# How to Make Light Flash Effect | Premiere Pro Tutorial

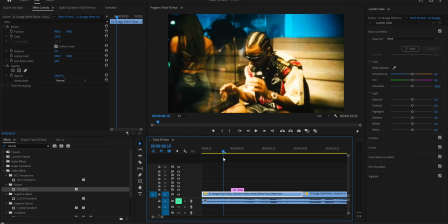(4:06)
Let's play the scene back for a sec, and you can see it's already starting to take that crazy look. To make it even cleaner, we set the shutter angle to around 100.
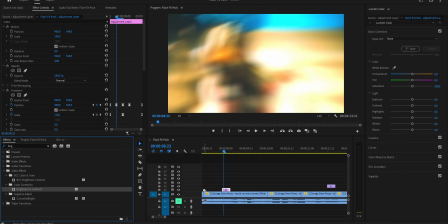(4:22)
Now let's drop another brightness and contrast effect on top, but this time we keep it short for a quick light flash. First frame we leave brightness at 0, then move a bit forward and push it up to around 50, and towards the end we bring it back down to 0 again.
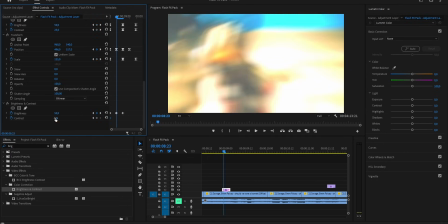(4:37)
For contrast we do the same thing, but a little softer. Start at 0, raise it to about 25 in the middle, and then drop it back to 0 at the end.
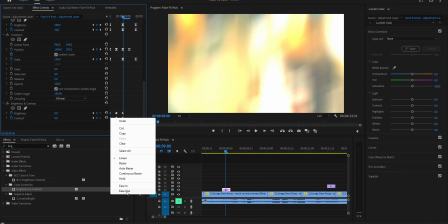(4:45)
After that, don't forget the smoothing. First keyframes ease out, middle ones bezier, last ones ease in.
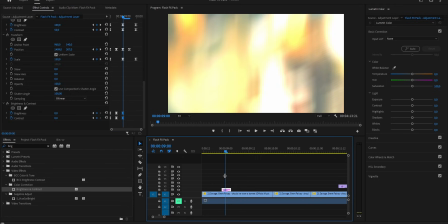(4:52)
That gives the flash a quick but smooth pop. And that's pretty much all we add for this one.
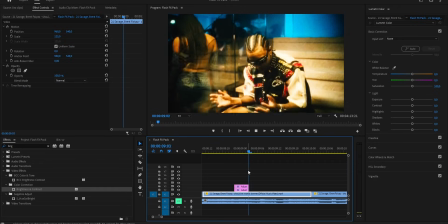(4:58)
Now, if we hold Alt and drag the layer up, it makes a copy, so we get a double effect.
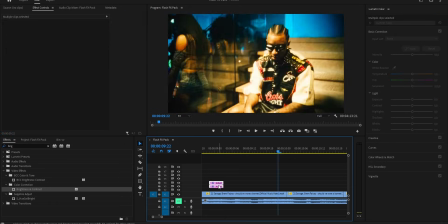(5:03)
Looks even crazier this way. I really like how it turns out. You can also drop it between two clips and use it as a transition.
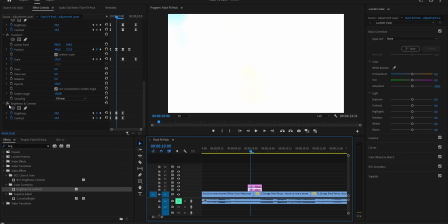(5:10)
Works perfect. If your scene already has a lot of light and the highlights are blowing out, you can just turn off the last brightness and contrast we added.
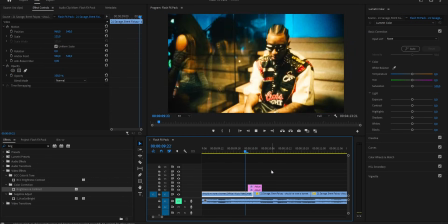(5:17)
Keep it clean. And to go even wilder, I'm gonna throw in one of the overlays from my Flash FX pack underneath. That's another way to push the effect over the top.
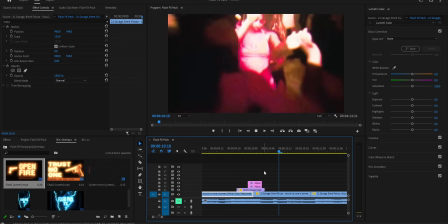(5:31)
Aight, now that we got this one ready, let's move on to the next effect. Our next effect looks like this, kinda like a half screen flash vibe.
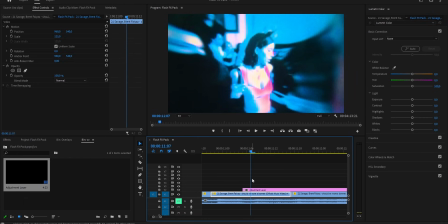(5:39)
To start, we make a new adjustment layer, drag it into the timeline, and cut it down to about 5 frames, same as before.
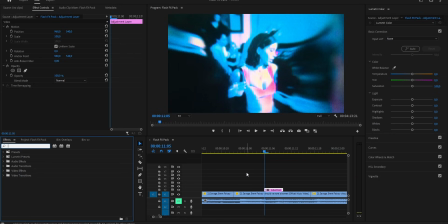(5:46)
Then we go over to the effects panel, type in sphereize, and drop it right on that layer. Now we animate the sphereize effect. On the very first frame, we leave the radius at 0, then we move into the middle and push it up high, around 1250, so the whole frame bends.
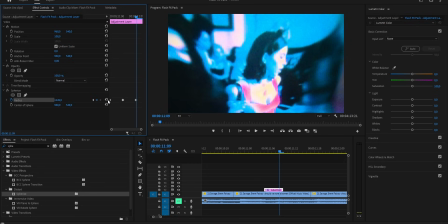(6:03)
After a couple more frames, we drop another keyframe to hold it, and then just a few frames later, we reset it back down to 0.
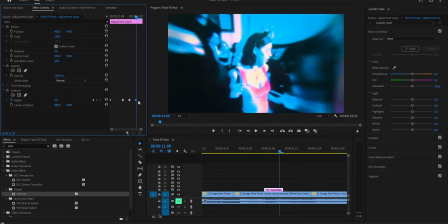(6:10)
After setting the radius, we also play with the center.
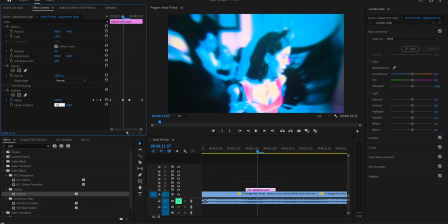(6:13)
Around the middle of the clip, we slide the center over to about 1300, so the sphere pulls off to the side.
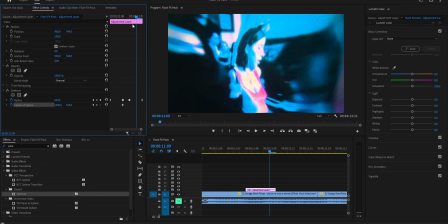(6:20)
Then just one frame later, we hit the reset button to bring it straight back to normal.
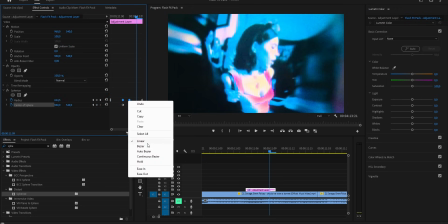(6:25)
Same deal with the keyframes. The first one we set to ease out, the middle ones we put on busier, and the last one gets ease in.
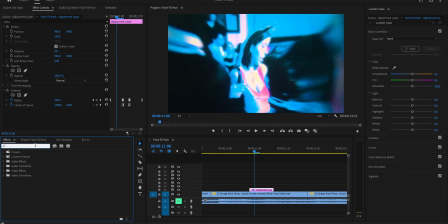(6:36)
Next, we add the invert effect. On the very first frame, we set it to 100, then we move one frame forward and drop it down to 0, so the full invert hits.
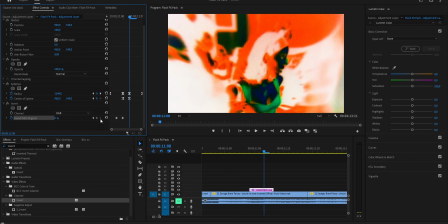(6:50)
After that, one frame later, we drop another keyframe at 0 to keep it steady for a moment.
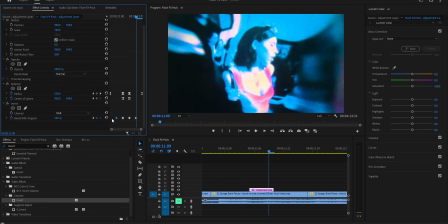(6:55)
And then one more frame forward, we bring it back up to 100, so it fades back to the normal look.
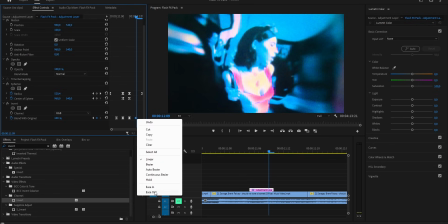(7:01)
As always, we smooth it out. First keyframe goes ease out, middle one's busier, and the last one ease in.
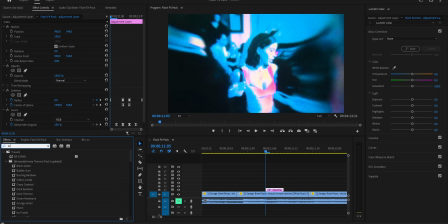(7:09)
Now we add the brightness and contrast on top to give this invert flash more impact. First frame, we keep both brightness and contrast at 0.
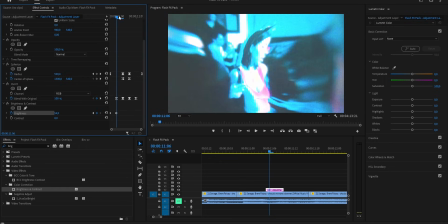(7:18)
Then as we move towards the middle, we push the brightness up to around 50, so the whole image pops with extra light.
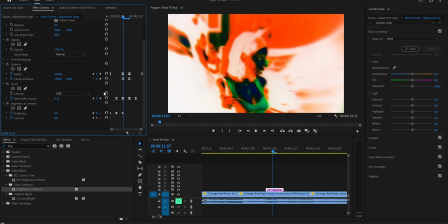(7:25)
At the same time, we raise the contrast to about 30, which makes the shadows deeper and the highlights sharper. Finally, towards the end, we bring both brightness and contrast back down to 0, so it smoothly fades out and returns to normal.
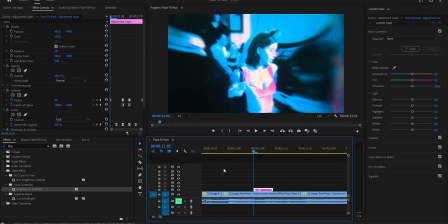(7:39)
Don't forget the smoothing. Now we drop on a new transform to give the effect some movement. First, on the very first frame, we set a keyframe for the position, keeping it centered.
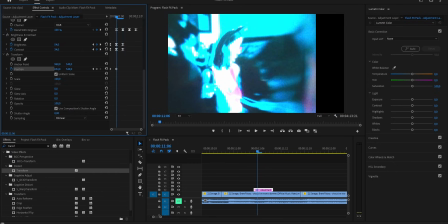(7:49)
Then we move one frame forward and drag the clip slightly up and to the left, just by eye, no need for exact numbers.
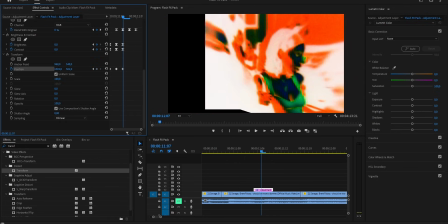(7:56)
After that, we go one more frame forward and push it over to the right side, so it bounces across.
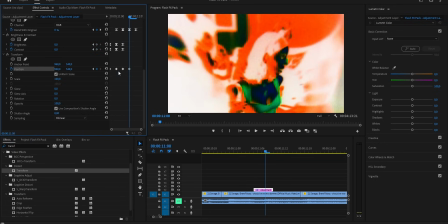(8:02)
Then another frame forward and we hit the reset button, bringing it back clean to the center.
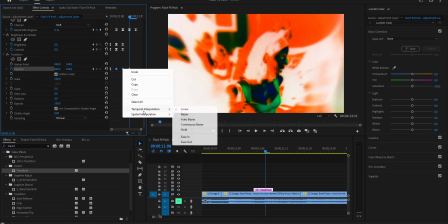(8:06)
For the smoothing, same as always. First keyframe goes ease out, the ones in the middle set to bezier, and the final one to ease in.
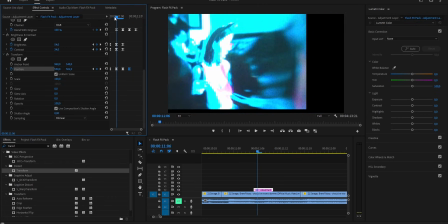(8:13)
That way, the shake feels natural, but still keeps that snappy energy. After the position, we go down to the scale.
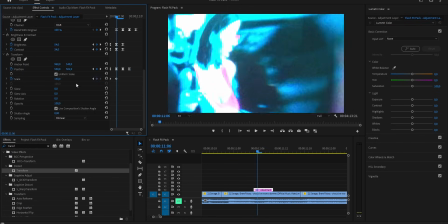(8:19)
On the first frame, we leave it at 100 and drop a keyframe. Then a little further in, we push it up to around 150, so it pops out strong.
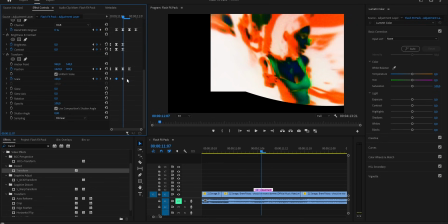(8:27)
After that, towards the end, we bring it back down to 100 again, closing all the gaps so it lands clean.
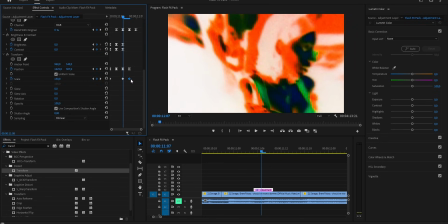(8:32)
And as always, we smooth it out.
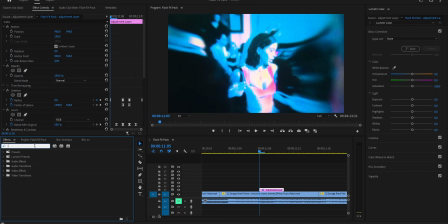(8:39)
Now we throw on one more brightness and contrast effect to make this hit even harder.
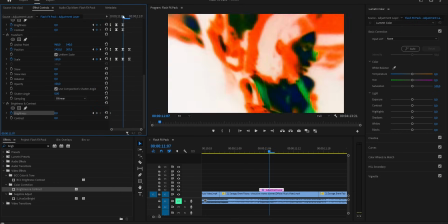(8:44)
First, we set the brightness. On the first frame, it stays at 0. Then in the middle, we push it up to about 75.
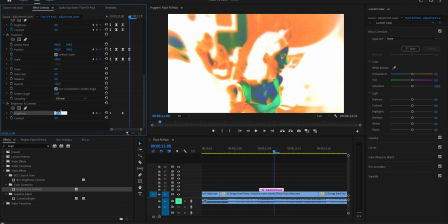(8:51)
And towards the end, we bring it back down to 0. After that, we move to the contrast.
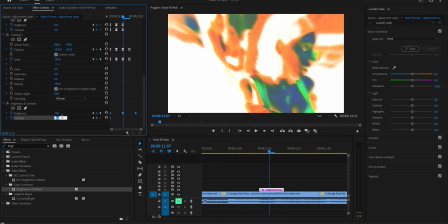(8:56)
Same idea. Start at 0. Then in the middle, raise it up to around 40.
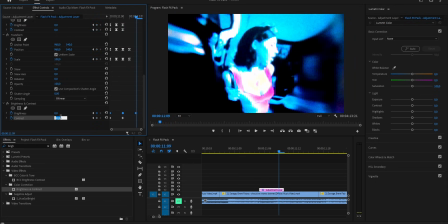(9:00)
And finally, drop it back down to 0 at the end. And of course, we smooth all the keyframes.
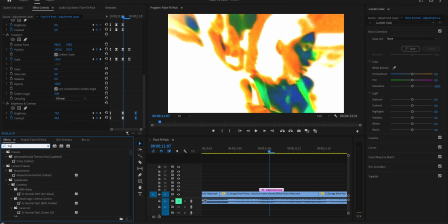(9:09)
Alright guys, let's add one last transform to bring even more movement into the scene.
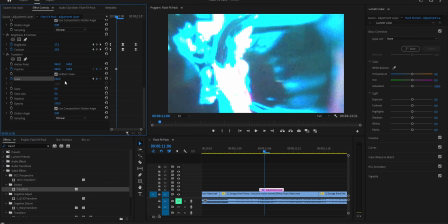(9:14)
First, we start with the scale. On the first frame, it's 100. Then a little forward, we raise it to 150. And towards the end, we bring it back down to 100 again. Now we move to the position.
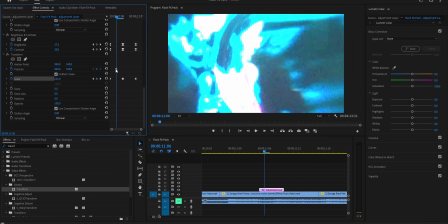(9:26)
On the first frame, we drop a keyframe. Then one frame forward, we push the scene slightly upward.
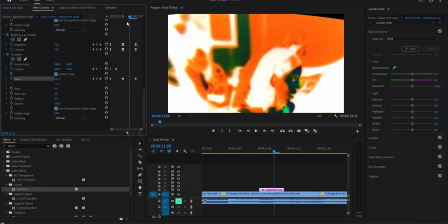(9:31)
After that, one more frame forward, we drag it down a bit, just by eye, so it feels natural.
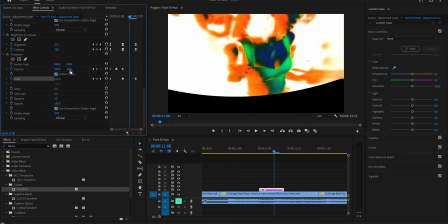(9:36)
And finally, on the last frame, we hit the reset button to snap it back to the center.
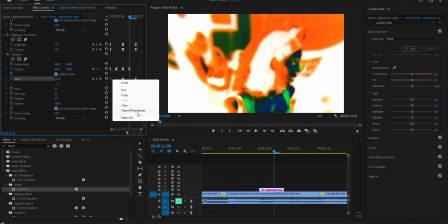(9:41)
Same as always, we smooth the animation. Oh, and I almost forgot, let's fix the shutter angles.
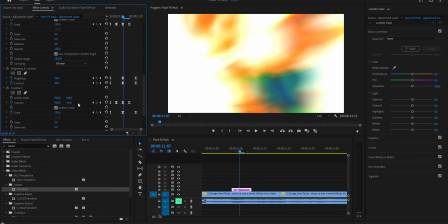(9:49)
On the first transform, we set the shutter angle to around 200, so the motion blur comes in nice and strong.
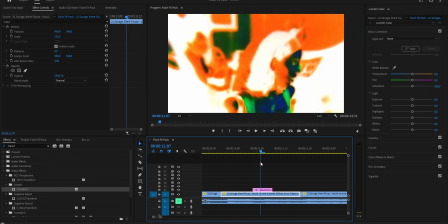(9:55)
Then on the second transform, we keep it lighter, around 100, just enough to smooth it out without making it too blurry. This balance keeps the movement sharp.
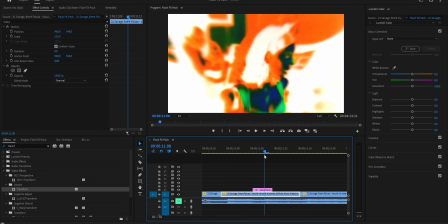(10:06)
So yeah, you can leave the effect like this if you want, but I'm gonna go back and do it the way I showed you at the start, with that half screen flash. For that, we head over to opacity, grab the pen tool, and draw a mask that covers half of the screen.
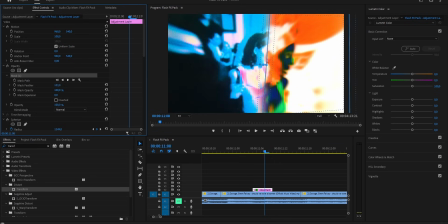(10:19)
Then we crank up the feather around 200 or so by eye until the edge looks smooth and blended.
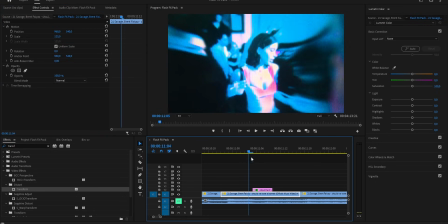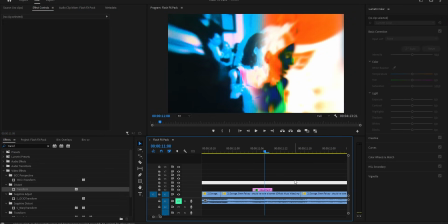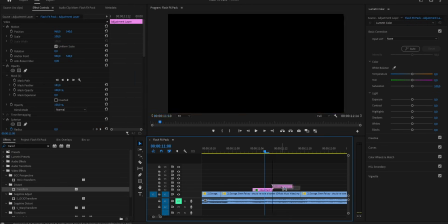(10:35)
From here on, we can copy this layer as many times as we want and drop it wherever we need. But now let me show you something different. After duplicating the layer, we go into one of them and simply hit mask invert. Now the flash hits from the opposite side. And when you stack them back to back, one normal and one inverted, it looks super dope.
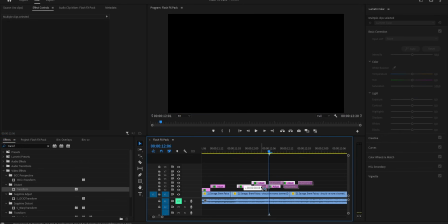(10:55)
Like the flashes are hitting from both directions. Alright guys, all these effects you just saw, and way more like them, are all inside the Flash FX Pack.
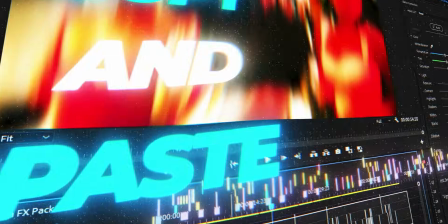(11:05)
It really speeds up your workflow, helps you make cleaner edits, and lets you stack up more projects and more money.
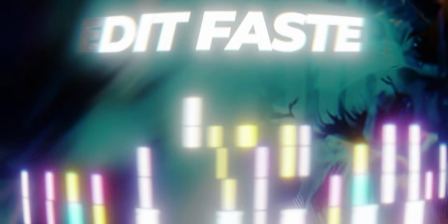(11:12)
The link is down below in the description, and I set the price super affordable so everybody can grab it.
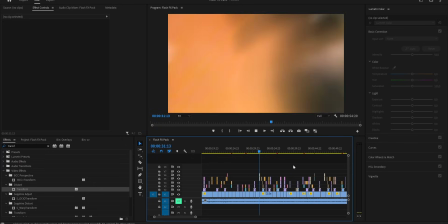(11:17)
Hope you enjoyed this one. Drop your thoughts in the comments. Peace. Don't forget to like and subscribe, and I'll catch you in the next one.